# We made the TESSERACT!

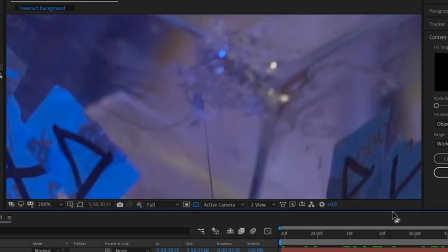499s
So this is where we would track that center marker that we talked about earlier, but with the rest of the cube in the way and its odd shape, it just doesn't really work.
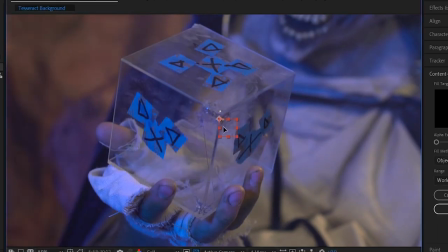506s
We can still see through the cube though, and that's good enough for us to track it by hand. So let's do that, and that's working out just fine. We'll parent a new solid to this, and we'll apply some turbulent noise to it.
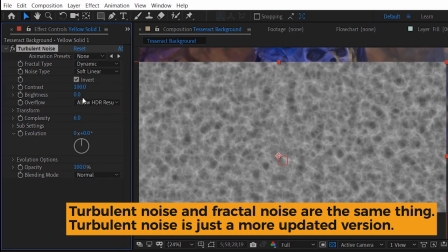517s
We decided to go with the dynamic fractal type, and then we keyframe the evolution to give it a little bit of movement and life.
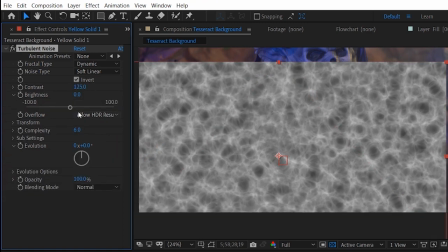523s
You'll want to adjust all the other settings to match your shot and whatever look you're going for.
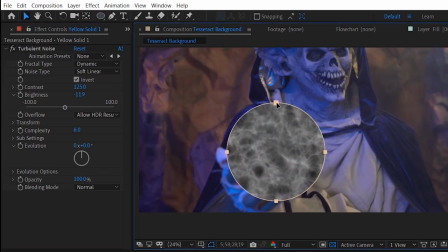527s
We added a circular mask to this, but the mask is actually a little bit bigger than the cube, and of course, we feathered the heck out of it. Of course we did, but that's gonna cause the color of your solid to show through on the edges,
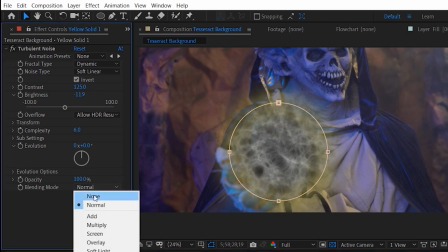539s
so you're gonna wanna change the blend mode of the noise to none in order to correct that. True.
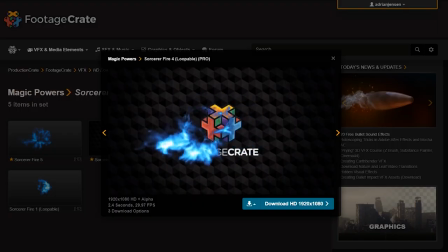544s
We also dropped in one of the loopable sorcerer fire clips from a little website called ProductionCrate.
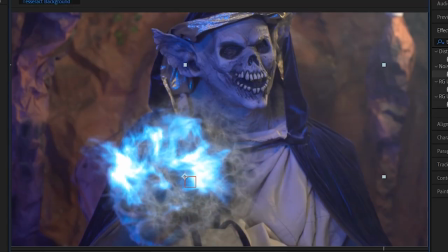549s
We dropped that over the top, which gave it a bit more organic motion. These are pretty neat looking effects.
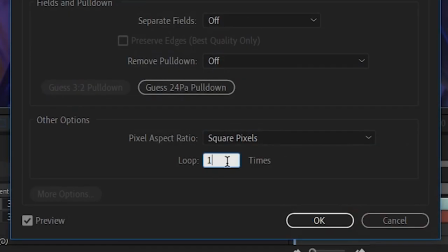554s
It's loopable, so we can use the interpret footage menu to add some loops to it, or use the looper script, which is available on ProductionCrate for free.
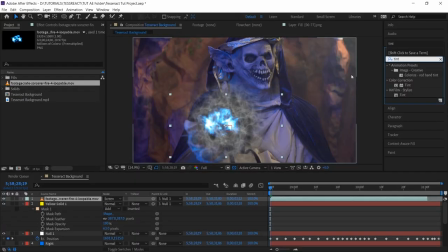563s
You can use that instead. And then all we did was tint it black and white, and bada bing, bada boom.
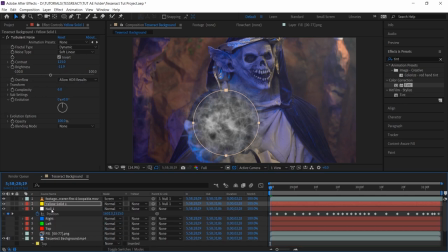568s
I'm gonna stop saying that. We can pre-comp all those layers together and, you I don't like it. you know what?
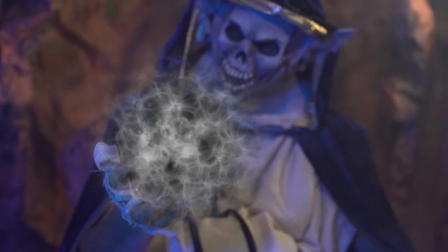574s
It's just not looking very 3D. The way that we're gonna fix this is with some displacement.
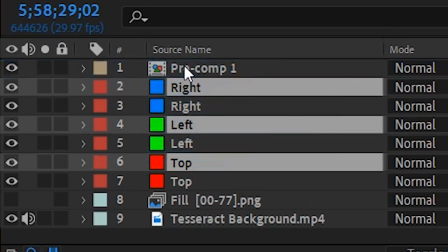578s
Let's make a copy of each of those top left and right solids that we made earlier, and we'll pre-compose those as well, and then we're gonna open that pre-comp right up.
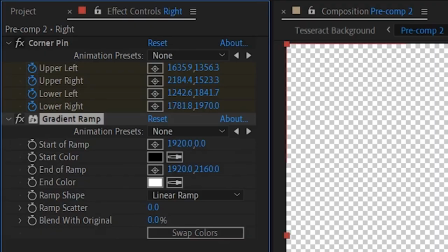585s
Let's apply a gradient ramp effect to each of these and make sure that the ramp is applied before the corner pin effect.
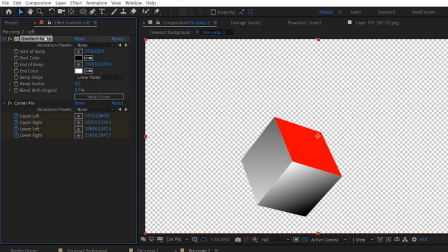591s
We'll go ahead and change up the angle of each gradient just so they all look a little bit different. There's not really much logic going on into this. Under those, we'll add a neutral gray solid.
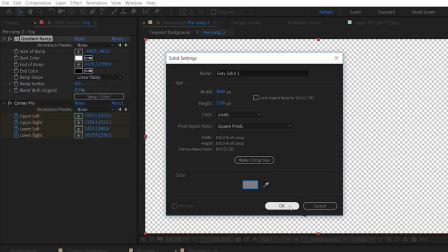601s
This just means that the saturation is 0 and the brightness is 50%. We're gonna put an adjustment layer over top all this as well with a little bit of blur.
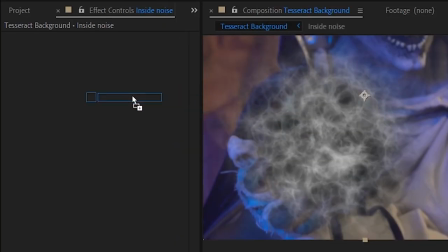608s
But back in the main comp, we'll put a displacement map effect on the noise we made earlier and use this new displacement map comp to drive it.
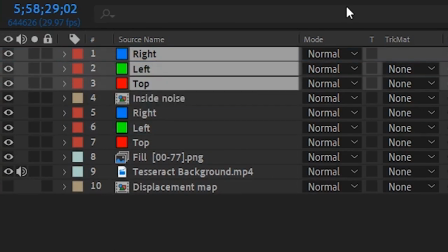616s
We can make some more copies of the top, left, and right solids and pre-comp all those as well to use as an alpha mat. Whoop whoop, alpha mat. Alpha mat. Hey, Chris. Yo. Alpha mat. Alpha mat. I need some energy out of you. Alpha mat. Alpha mat. Alpha mat. Alpha mat. Hey Nico, alpha mat. Alpha mat. Do you know this joke? This might look a little bit strange to you.
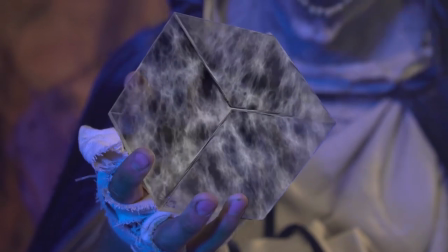647s
It doesn't look like it's mapped onto the outside of the cube at all, but you know, it's not supposed to. This here is the energy that is on the inside of the cube.
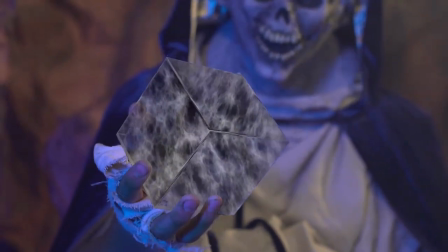655s
It is being refracted through the glass. Next, we want to add some energy to the outside of the cube, which is gonna give it some parallax.
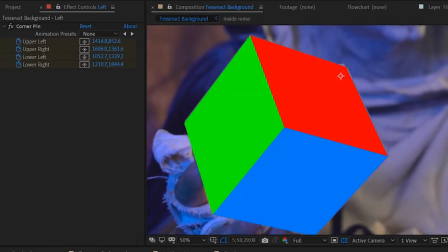662s
We're gonna use those super handy corner pin solids for this again. Let's add a similar noise effect to them as we did to the center. These solids look like squares right now because of the corner pin, but they're not. They're actually 16x9 rectangles, which is the same size as the comp.
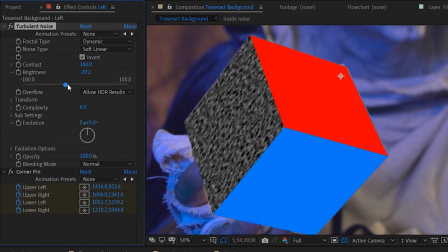677s
They had to be that way for the mocha tracking to work. So that is gonna make our noise look a bit stretched. So we're just gonna uncheck the uniform scaling and we're gonna stretch it in the other direction to compensate.
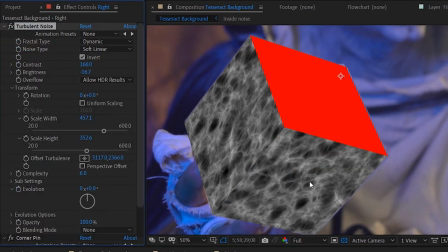688s
You can copy and paste the same noise effects to all the layers, but I suggest changing the offset turbulence value so they don't look the exact same.
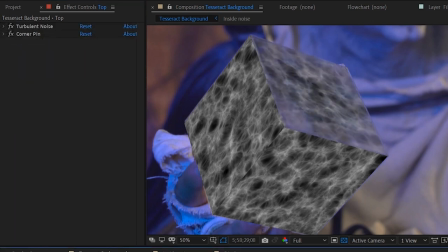695s
We'll also add a circular mask with a lot of feather on it to keep those from going all the way to the edge.
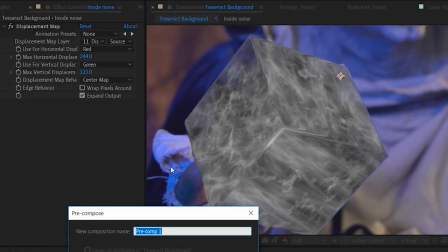700s
We'll set them on a lighten transfer mode over top of the inside energy and we're gonna pre-compose all of those things together.
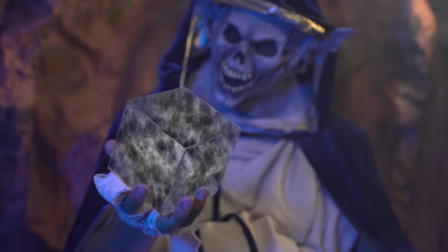706s
Now we are making some headway. Let's add some color to it to make it look very pretty.
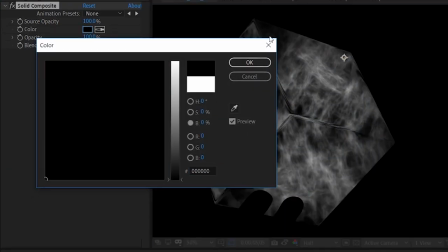711s
First thing we did was add a solid composite with a black background just to make sure there's no alpha interfering with the color.
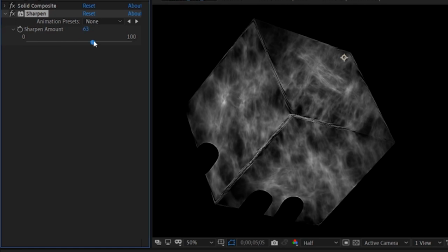718s
We also added a sharpen to some of the shots to make the noise look more detailed. It wasn't appropriate for all the shots, just a couple. Mix it up. We'll add a glow with a low-ish radius and a low intensity. That's just to bump up the highlights a little bit. Over that, we added a curves and bumped up the blue channel a bunch. If you couldn't tell, this is a blue cube.
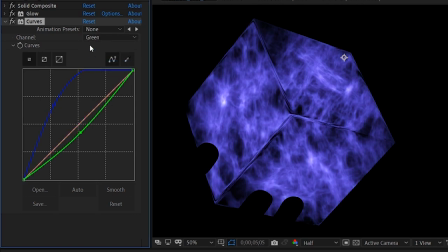736s
We took out a little green and a little more red to get the type of blue we wanted. We also added a slight S curve to get some contrast in there. S for sweet.